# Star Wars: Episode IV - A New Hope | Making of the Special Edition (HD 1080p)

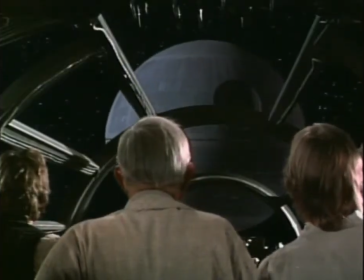4:09 So although for us in 1977,
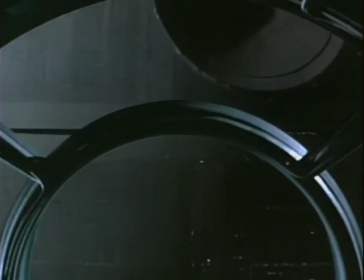4:12 when we first saw it, it was still powerful, it was still big, he never got visually the dynamic shots that he actually wanted to get. So we've redone those. I've taken a lot of the special effects shots that weren't really as good as I'd hoped they would be because they were sort of prototype technology.
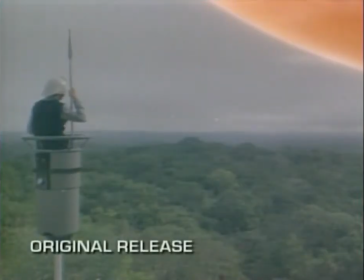4:28 And I've been able to improve them and just add that little difference.
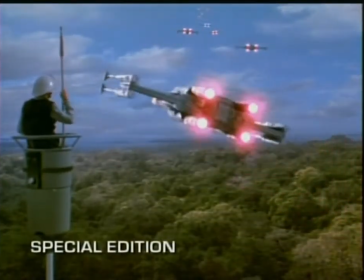4:33 And I've done it with a lot of the in-battle shots.
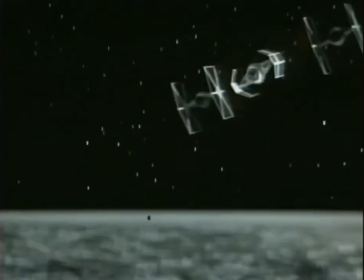4:35 You know, you can actually see them, they come straight over camera, they go underneath camera, we can pan with them, you can see the pilots inside of them, you can see their heads moving. That was a real challenge, but a really, really a great deal of fun to do.
Great shot, kid!
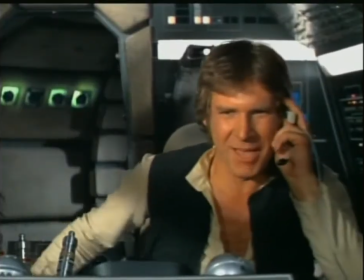4:51 That was one in a million!
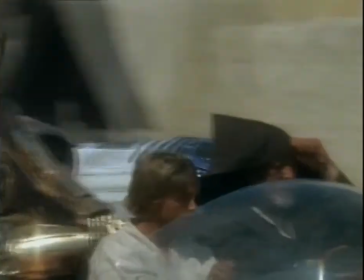4:54 Mos Eisley was one of the scenes that actually prompted this whole adventure of redoing the movie.
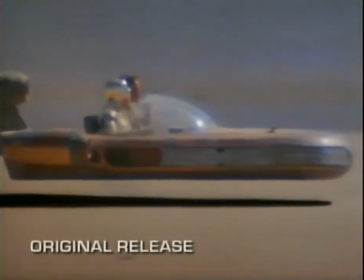5:02 Because there were some scenes in there with the speeder that was obviously supposed to float across the landscape. And in the Mos Eisley sequence coming up to the cantina, they never really accomplished that. And all the best they could do was to put some Vaseline on the lens to kind of fudge out the wheels onto the car.
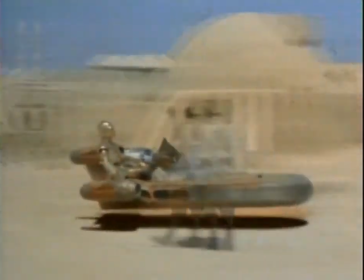5:18 But it didn't look like it was floating. It was sitting right on the ground. and it was this sort of orange blob underneath it that we jokingly called the force field. That combined with the fact that I wanted to have Mos Eisley to be more exotic and to be larger and
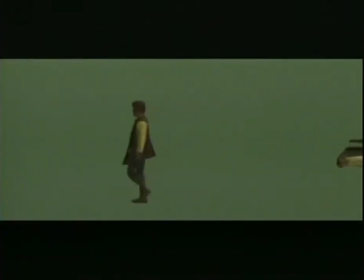5:32 have spaceships and more creatures running around and more like a real city
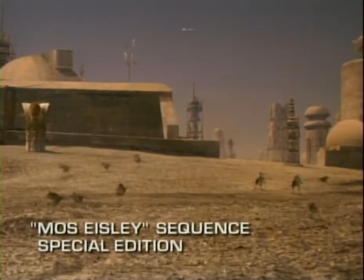5:39 is what really prompted a lot of this redo on the film.
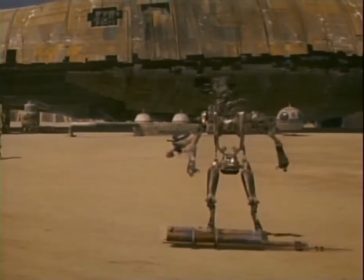5:45 So we designed a series of shots which show Mos Eisley in a much grander scale.
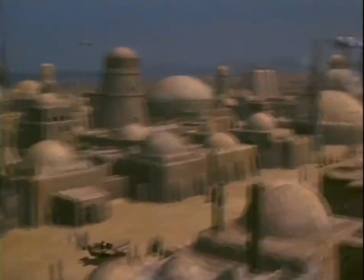5:51 We pull back and see the whole city. We see a lot more beasts of burden moving around in the city,
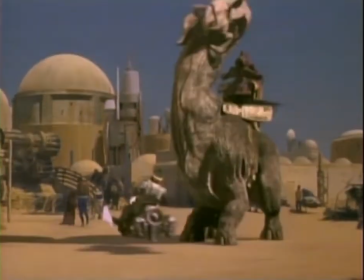6:02 more activity, and it just gives you a better sense of what Mos Eisley is.
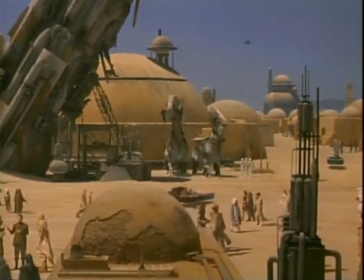6:10 One of the things we were concerned with right from the beginning was we certainly didn't want it to suddenly look like a brand new, different-looking shot every time we dropped in one of the re-dos or improved or new shots.
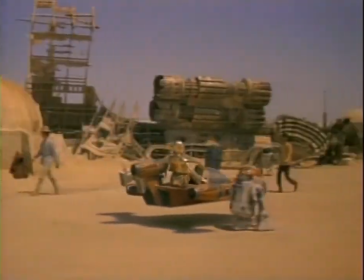6:21 So a broad category of the new work we've done is to take the original elements that
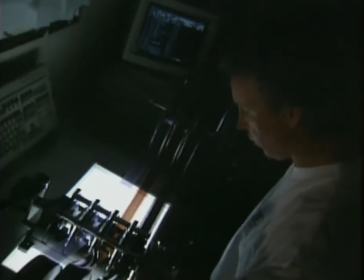6:27 were used to comprise the shots and recombine them now using mostly computer technology.
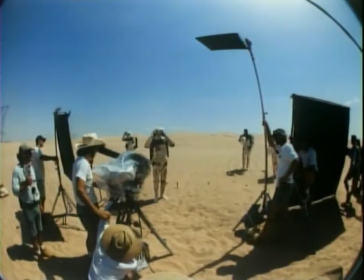6:33 When you're creating a world,
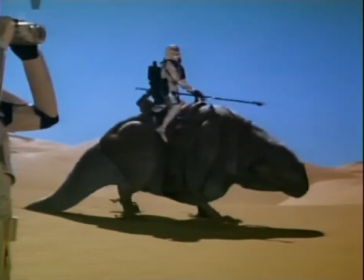6:35 part of what you do is whimsy and part of what you do is for plot movement and part you do just for your own personal interests and psychological eccentricities.
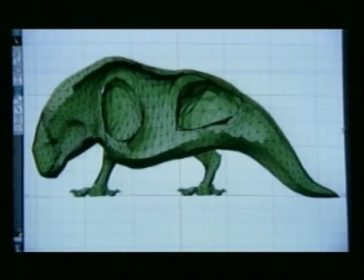6:44 I think do-backs were put there out of whimsy. I wanted to give a kind of random, real-world feel to everything.
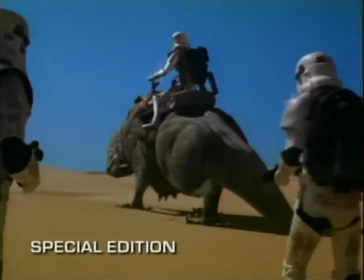6:53 So I wanted to do some things that weren't predictable, like having stormtroopers ride on dewbacks.
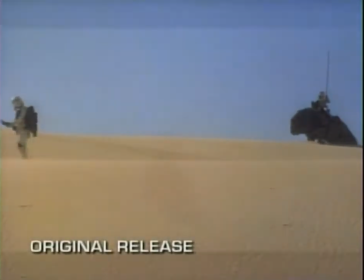6:58 In the original movie, in order to get dewbacks and things into the movie, we built a large rubber mannequin, really,
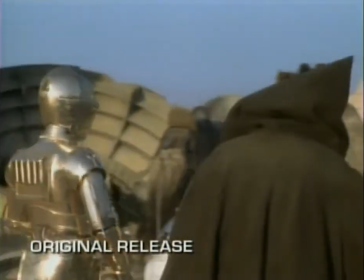7:06 that we were able to move around from set to set. He had a big stick in his head that somebody could sit alongside and move the head back and forth,
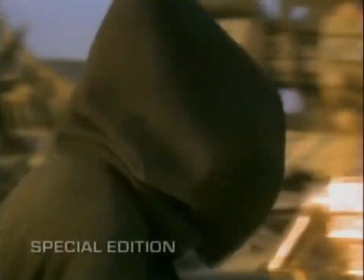7:14 and that was about as much movement as I could get out of it. and I always wanted them to have
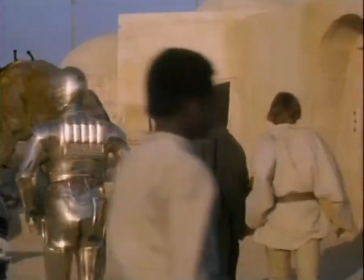7:19 movement and walk around and be part of the population of the film. I batted the Jabba the Hutt scene with Han Solo, which was a scene that had been cut out due to time and money constraints,
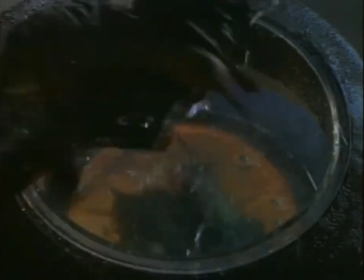7:31 and once I finished the third film, I really wanted to go back and put that back in there
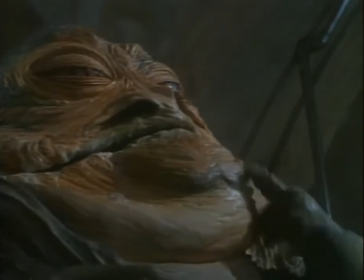7:36 because it was sort of relevant to what happens to Han Solo at the end of the movie, and I really wanted to be able to connect the first film with the third film, way it was meant to be.
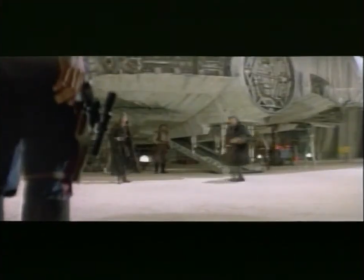7:47 Right here, Jabba. Been waiting for you.
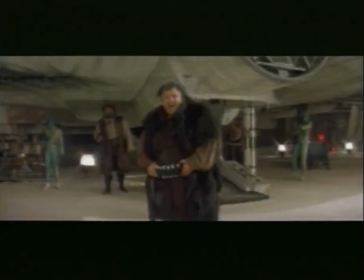7:50 The scene was originally shot with an actor playing Jabba the Hutt to stand in for whatever creature we designed. Originally, I thought Jabba the Hutt would be kind of a furry character like Chewbacca. But as we went on, and I redesigned him for Return of the Jedi, he obviously became a large slug and a very different kind of character.
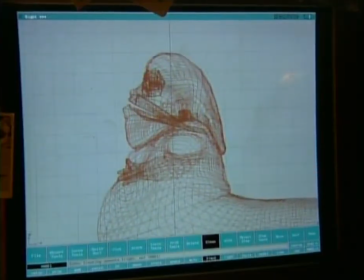8:09 So we had to figure out a way of fitting that design into the original scene.